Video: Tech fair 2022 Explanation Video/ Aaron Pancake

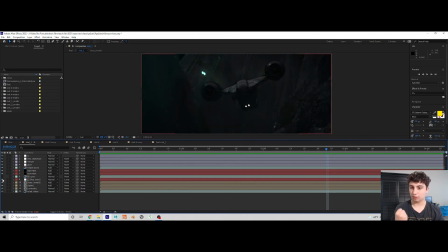747s
That adds a lot of detail and a lot of depth to the scene, but how do you get that smoke to look right?
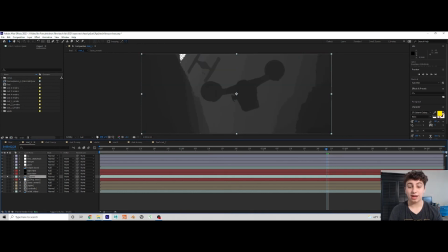754s
Well, you do something, or you add something called a Z depth pass. Now what that is it allows you to have the blacks are closer to you and the whites are farther.
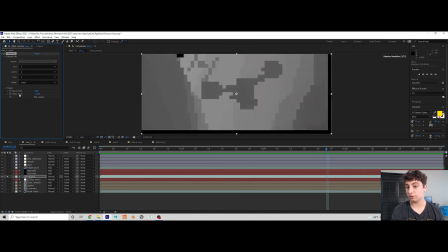766s
And depending on what you put the whites at, if it's more white, you'll have more fog, as you see here.
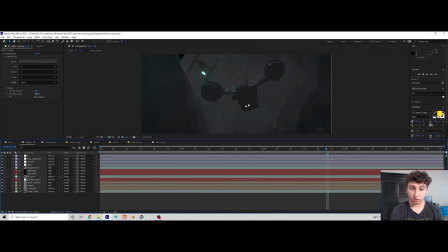773s
So you have a lot of fog here, and as you push that back, you have less fog.
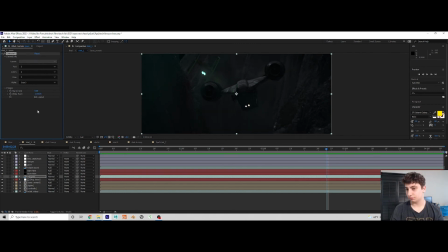778s
I personally found it was best at 1250. Another thing that adds a lot is lens distortion. It makes it look a lot more realistic because it makes the camera look a lot more realistic. Because when things move, they actually distort, especially with wider lenses like this webcam.
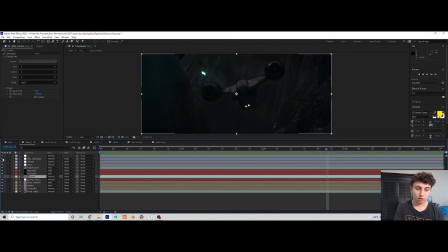796s
As you move to the side of things, you get a lot more distortion. The other thing that I like a lot, especially in this shot, is lens flares. So bright spots on a camera will do a few different things.
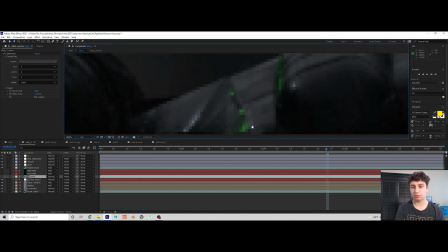809s
One, they'll overexpose, they'll just be white, which you can see on the bullets, they're white.
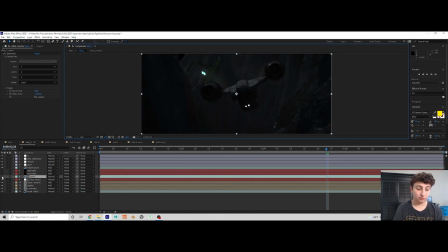814s
The other thing that they'll do is a lot of times is flare up. So you can see on this laser, we have a lens flare.
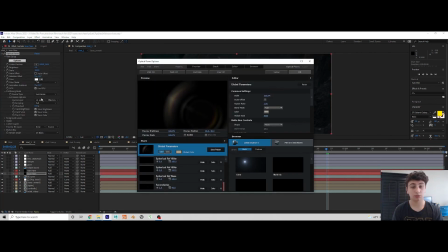821s
Or what the specific lens flare looks like is this. It's just pretty simple. You can kind of see as it goes out of frame. And let's say the light's here, you'll see a lot of it.
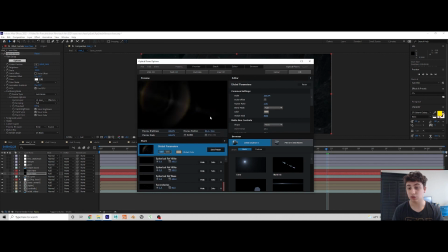835s
The light's here, you'll see a lot of it. You know, you can kind of, as the light moves, as the source moves, which is my mouse, you'll get these different flares.
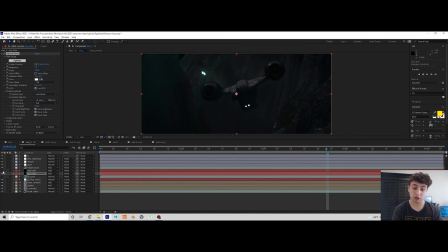843s
So adding that lens flare to the laser adds a lot. And then the other thing I added was these lights on the front of the Razor Crest.
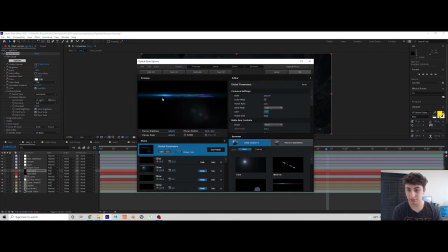851s
They look like this.
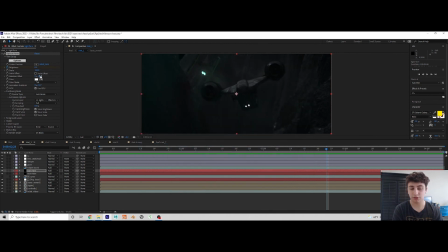853s
Now turn down the brightness of them, because if it's too much, then it looks fake. You need enough, but not enough, not too much. The only shots that were different were the shots with explosions, which I had to add a little bit more glows and stuff, but it was also pretty simple.
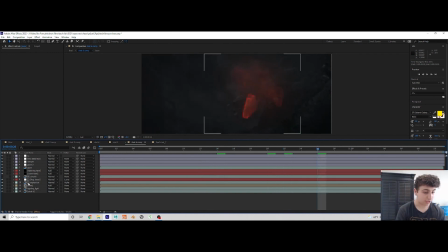872s
So what I did with this one is I have the explosion as a separate pass. And what I can do with that explosion is add some more reds, add some greens, and it really ties everything together and makes everything look very nice.
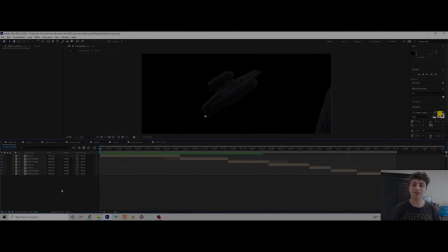884s
Thank you for your time. I hope you like this project.
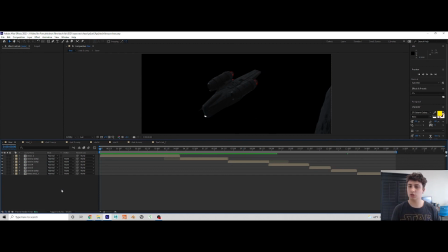886s
If I were to do this project again, I would make the canyon a little bit taller, had a little bit of stars in the background, and redo my explosions. Bye.